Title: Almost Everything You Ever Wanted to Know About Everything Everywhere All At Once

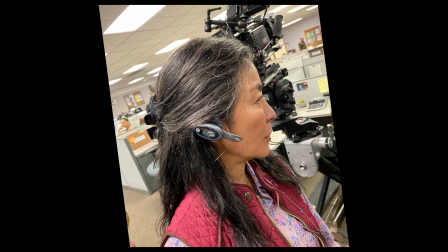(8:03)
We had
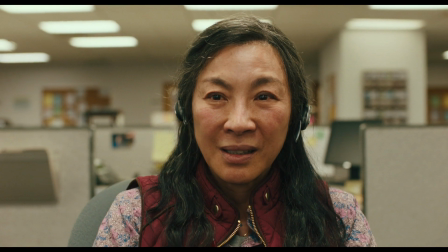(8:05)
she's someone who has no time to take care of herself because she is constantly taking care of her family, her business, and trying to make things work because otherwise she will be perceived as a failure.
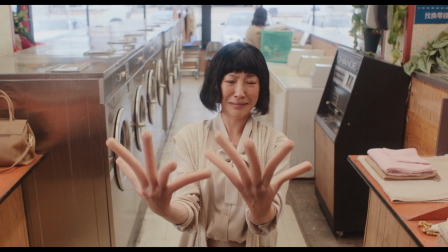(8:19)
She had so many costumes and I showed up with what I thought like would be great for her Evelyn character. But I also had just like crazy things like, here's a pizza hat, you know, for your sign spinning costume. And the whole time prior to that, I was like, I hope she's not gonna hate me because some of these costumes are so crazy and not glamorous.
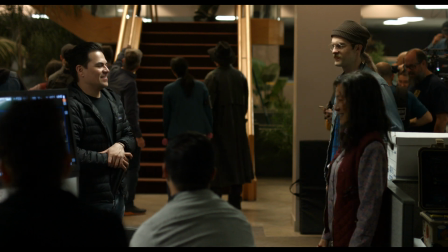(8:42)
And when she walked in, she was like, okay, what do I have to try on?
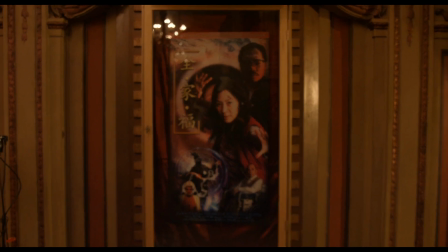(8:46)
And I was like, well, I thought this would be great. And she's like, yes, for Evelyn's costume, she's like, this is perfect.
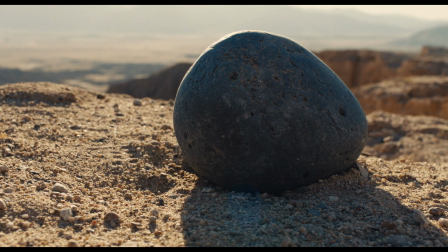(8:52)
Yeah, I totally love this. Her style is so playful yet curated.
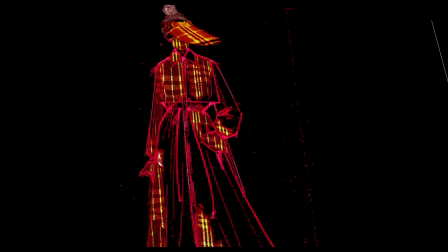(8:59)
Yeah, so we were like, oh my gosh, she's perfect for the Flights of Fancy and for Jobu,
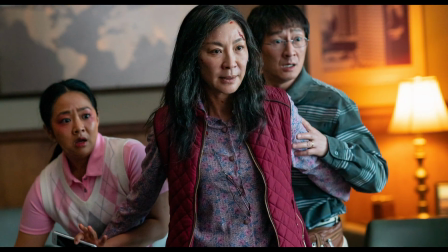(9:04)
but we weren't sure about the base layer storytelling, like if that would interest Shirley.
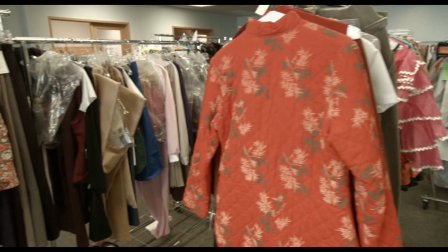(9:10)
And we were so happy when we met her and she started talking about how much she loves finding things in Chinatown and how much she loves boomer chic.
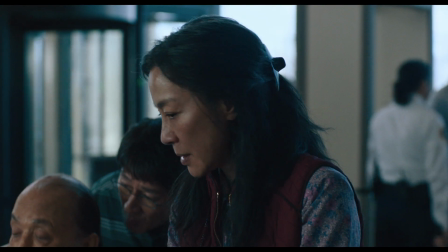(9:19)
We said, okay, she can't be polished. She has to be real.
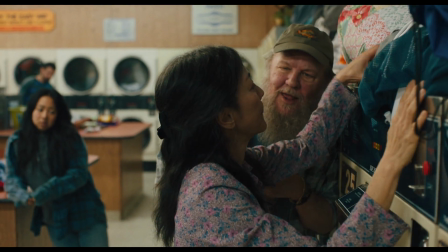(9:24)
So no makeup. In fact, the makeup was added on to make the character older because she's frazzled.
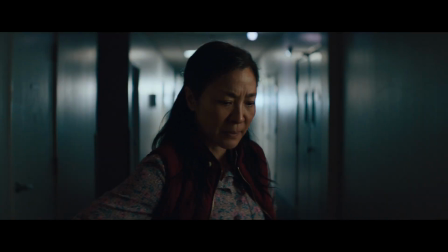(9:30) Something is off. Your clothes never wear as well the next day. Your hair never falls in quite the same way.
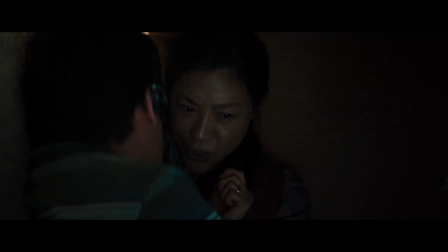(9:37)
A pet peeve of mine is when a character who wouldn't wear tons of makeup and would have stray hairs gets really cleaned up in a movie,
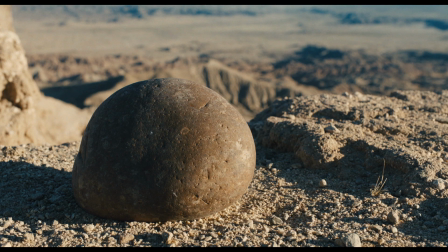(9:43)
and it actually like hurts the story to make a character who would be frazzled look nice.
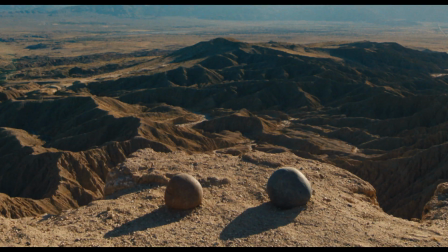(9:49)
And so the important thing is to make sure the actors are on board with that and make sure the department heads are on board with that. with
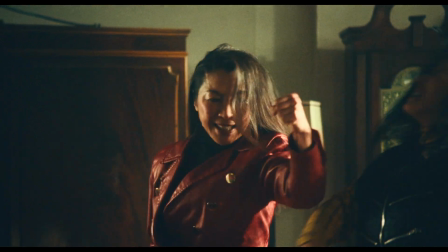(9:55)
Michelle's character and her hero look, like we've seen her in so many different beautiful looks. So this was the hardest, I think, of the film. For sure, this was the most difficult look. Out of all of the crazy looks, I think Michelle was the most difficult because she's supposed to look like the worst version of herself.
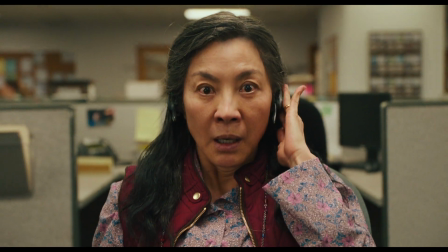(10:12)
And she's such a beautiful woman. And it was terrifying to like put her in a makeup where she doesn't look gorgeous.
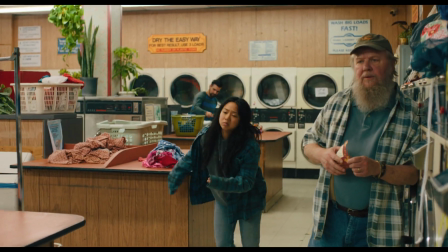(10:20)
It was very scary to be the directors to basically make the beautiful Michelle Yeoh look like an everyday person.
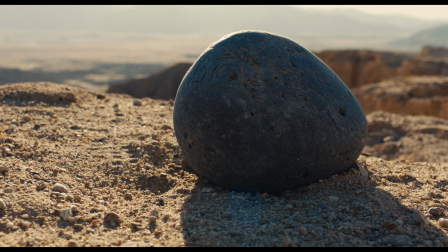(10:26)
Yeah. Michelle Yeoh's assistant, her wonderful assistant Kit, when she first... She was very upset on day one. She was like, you cannot make Michelle look like this. Even when we did her wig fitting, I had talked with the Daniels and like, we definitely want to add gray in her hair.
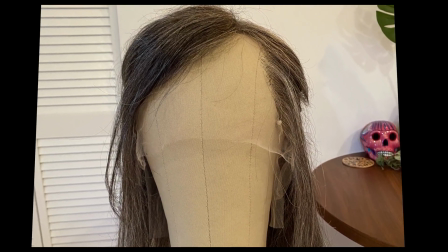(10:41)
And I was like, okay, well, how much is too much gray? So I kind of test the waters with her and she was like, that's too much.
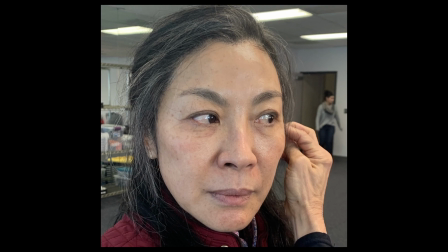(10:48)
Or like she did, this is too, so I'd like weave in some darker color to transition it or make it a little bit more dimensional.
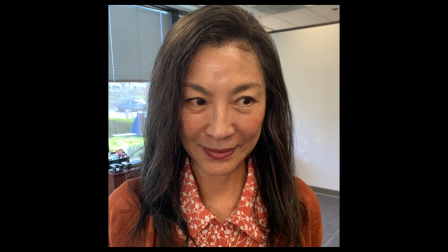(10:54)
And then we found like a happy medium. The first time I saw some of the images, it's scary.
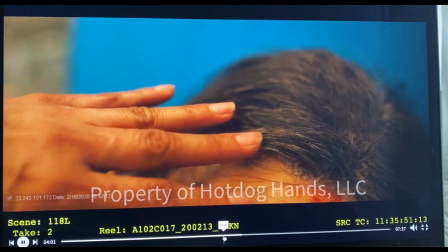(11:00)
It's like, oh my God, did we take it too far? Because I still see myself, right? Because I'm just seeing like snippets of it. Then you step back and you go, good. Because I don't see me.
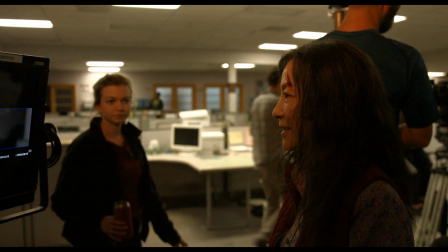(11:11)
I see Evelyn Wang, and this is how she should be. Of course, she didn't look as glamorous, and that's just something that translated off the back of this script.
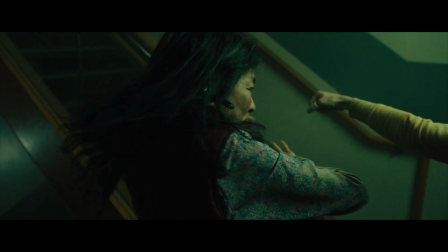(11:21)
Like, as soon as you read it, you're like, great, this woman's life is chaotic. She is not gonna have a blowout.
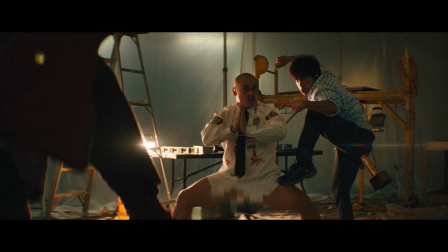(11:27)
She is not gonna have red lipstick on.
Okay, okay, okay! I'm back!
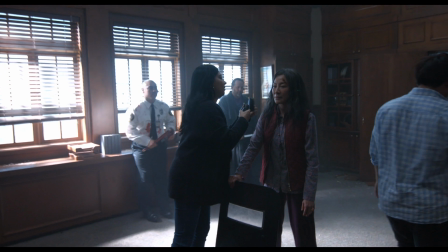(11:31)
I was so excited on day one. I was like, Kit, you are wrong. This is what, this is what Evelyn looks like.
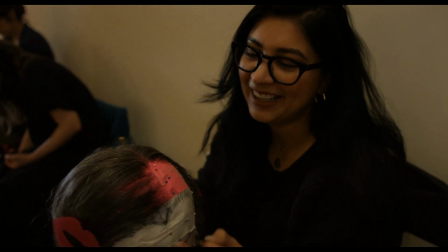(11:37)
It's so exciting.
Every single follicle is hand-placed. Yeah. I love the Daniels so much that I'm doing this for them. No, it's gonna look really cool.
One of the biggest challenges with designing these looks
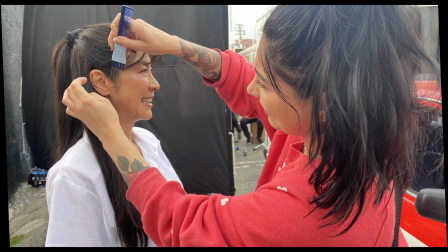(11:52)
overall was keeping their individuality, no matter what universe we were in.
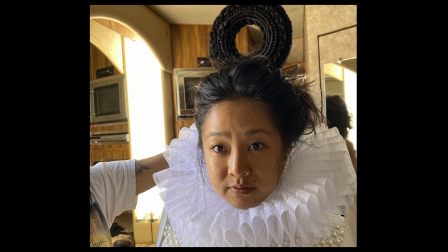(11:58)
My favorite Jobu costume was definitely the bagel universe, just because it's kind of a mix of like cult leaders meets like sci-fi.
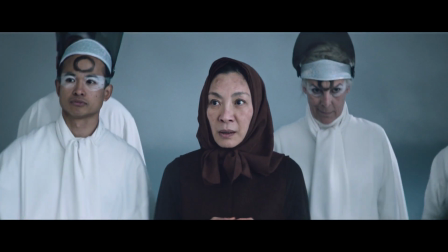(12:06)
It was sort of open to interpretation, and I think the only direction I really got from the Daniels is like, well, we want the set to be all white.
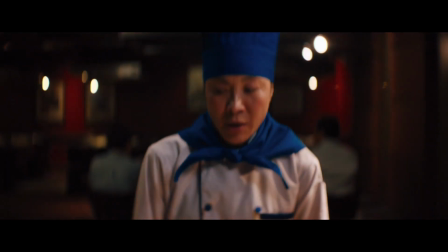(12:16)
You know, we all had the same challenge where almost every other scene is a different color palette,
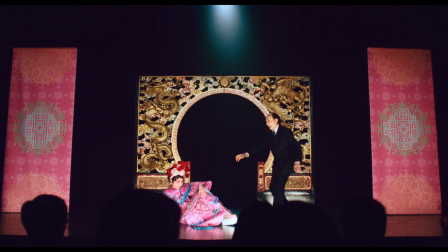(12:22)
a different LUT with camera. Everything was changing all the time, and to be honest, it moved so quickly that there wasn't a lot of time to really sit down at a big round table and
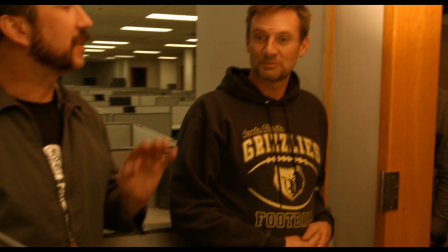(12:37)
flesh out things, so it was a lot of very quick communication. So whether it be, you know, the bagel temple universe,
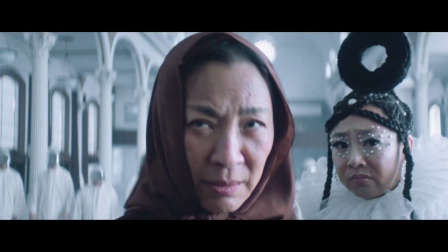(12:47)
like we knew that Joy Jobu was going to have this kind of like celestial goddess vibe,
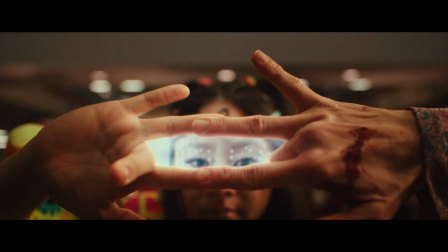(12:54)
and then we're, you know, but we still want to see her skin, we still want to see her face, we still want to see the shape of her head, her, you know, body. I kind of love the idea of mixing something a little bit historical, you know,
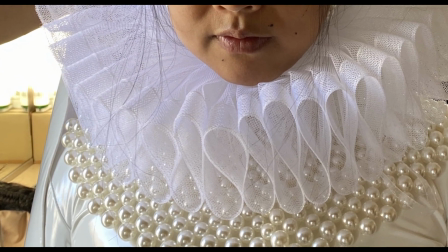(13:05)
in the ruff that she wore, but then using, you know, a little bit more futuristic fabrics. I think originally we even might have had like separate ideas until we saw
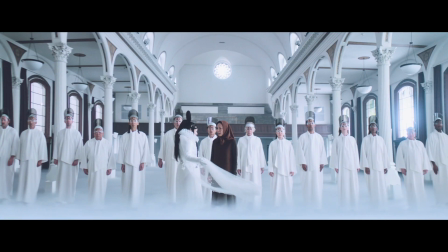(13:15)
the actual costume and the different textures and colors that Shirley was going to use for this specific look, and that's where everything would change. We're like, okay, great. What else could we recollect that would fit this vibe and fit this world?
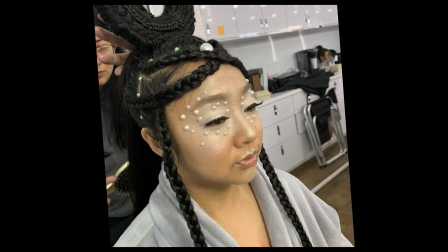(13:27)
When Anissa just did the bagel-shaped hairstyle, like, and you know, with all the pearls on the,
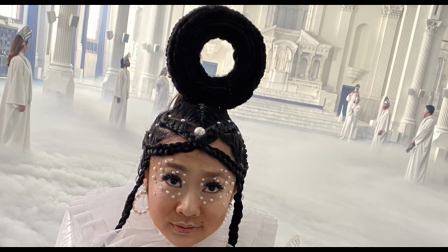(13:35)
you know, for her makeup, matching the pearls that's on her wardrobe, it just all came together and it just felt like so right. The bagelverse is like some of the most beautiful hair design, and the just like the pearls on Jobu's face, like, did everything for me.
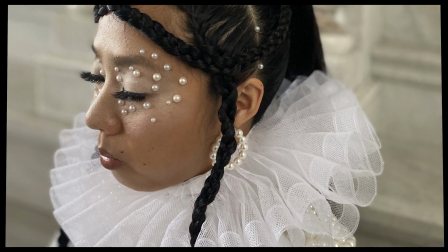(13:51)
Like all the close-ups at the end, we shifted the lighting to kind of bring out the pearls and kind of give it like a,
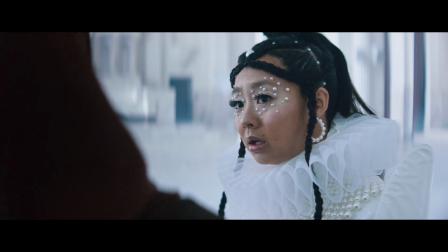(13:57)
and even we were grading it, kind of create a pearly effect on the skin.
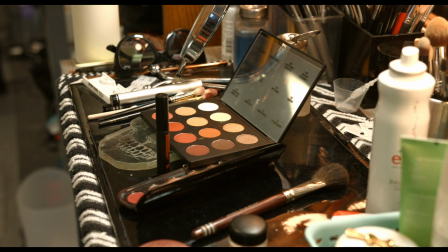(14:00)
There were so many looks, but a lot of it was dictated because we had to work quickly because our shooting schedule was just insane.
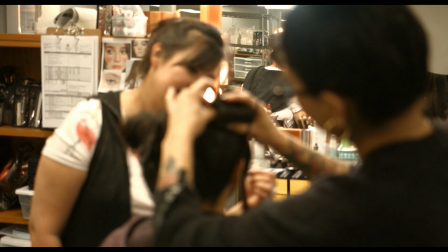(14:08)
So a lot of them were like things for me, it was like pops of color or like things that could be done super quickly that would read really well on camera that were quick.
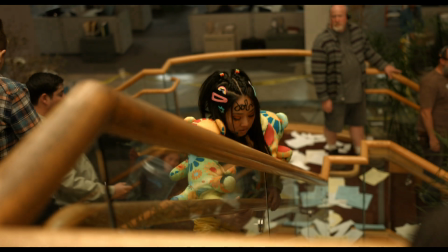(14:16)
And the Jobu pop star look is probably my favorite look, where they actually spelled Jobu with her hair on her forehead.
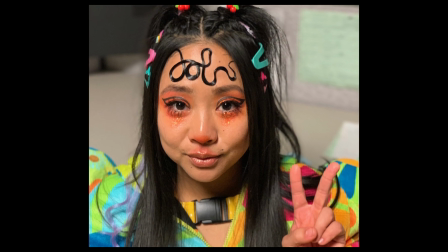(14:23)
And that kind of changed how we lit the scene,
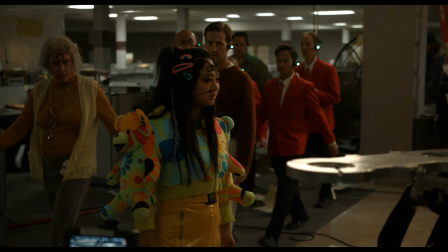(14:26)
because we wanted to kind of just basically show off like top light all the work that they had done and how to highlight that outfit.
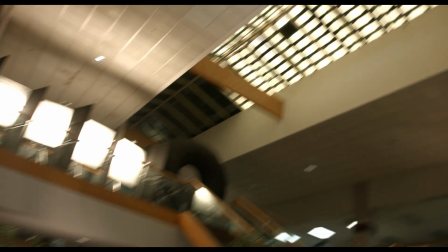(14:33)
So a lot of the atrium sequence was toplit from then on and kind of pulsing almost like a rock venue.
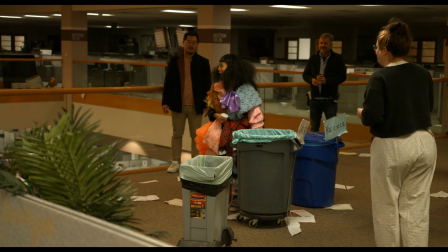(14:39)
They all happen so quickly that it's, I think that Jobu is like a, it's almost like a flourish of cards where Now we never really stick with one Jobu for a really, really long time. It's sort of just like, brrr.
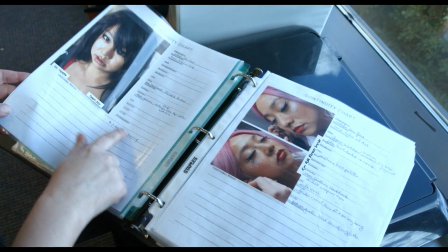(14:57)
So. Then we did a flashback. It's her Elvis look.
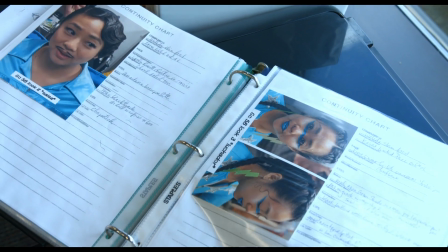(15:04)
Salsa. Can you show them all the secrets? Luchador. Golf girl.
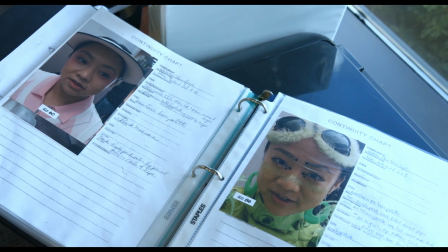(15:09)
That's what we're doing today. That's her Alphaverse.
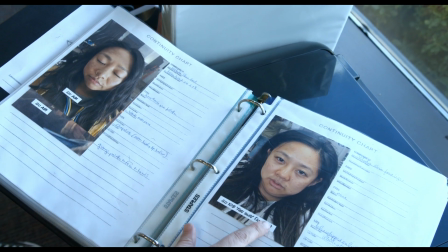(15:14)
Alphaverse. That's her fat suit look.
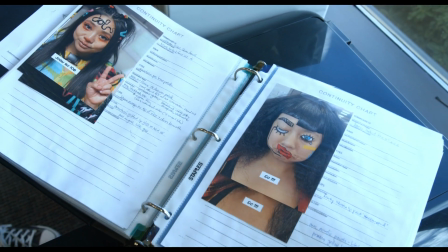(15:19)
the final sequence, Jobu look, hodgepodge, and normal joy, wow.
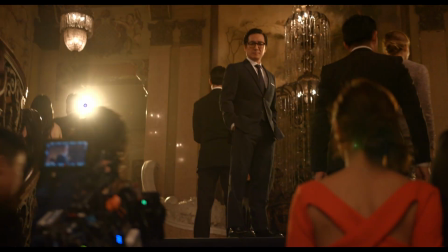(15:26)
Normal, beautiful joy. Honestly, what was so wonderful about all of the actors and actresses we worked with on this film was once they signed on,
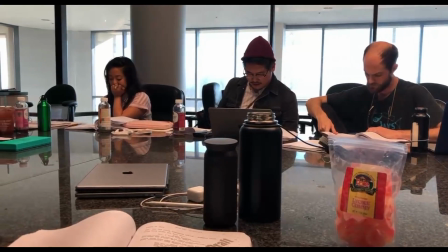(15:35)
they knew that they were kind of jumping into the deep end, and they trusted us and trusted the process.
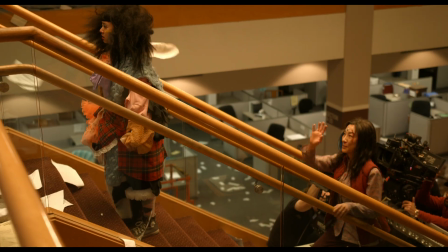(15:41)
That being said, you know, each of them, you know, had a lot of opinions on how they should look in all the different universes.
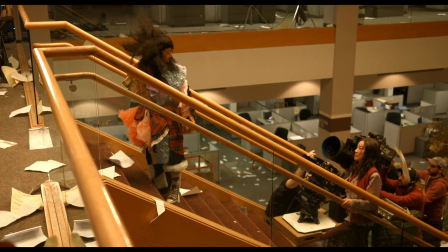(15:48)
Maybe none more than Jamie Lee Curtis.
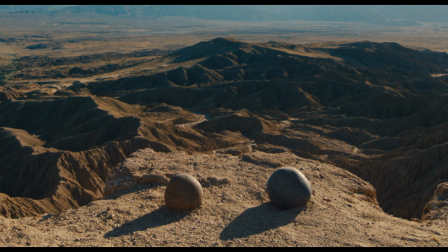(15:49)
I think Jamie was really drawn to this part specifically because she was excited to look different and feel different.
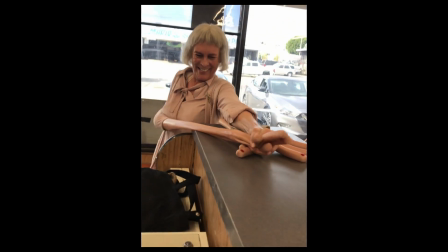(15:58) Oh, God! No!
It's my job to just be her. So as far as I understood her, I understood my part in the movie.
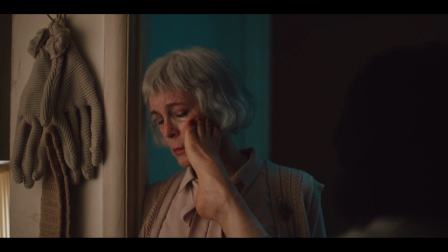(16:10)
I didn't have to understand the movie to understand her, if that makes sense.
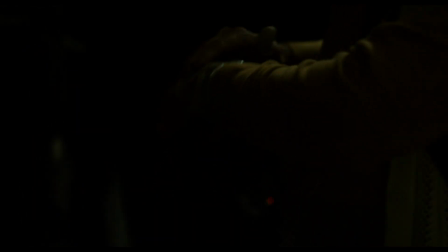(16:15) That was your idea, right?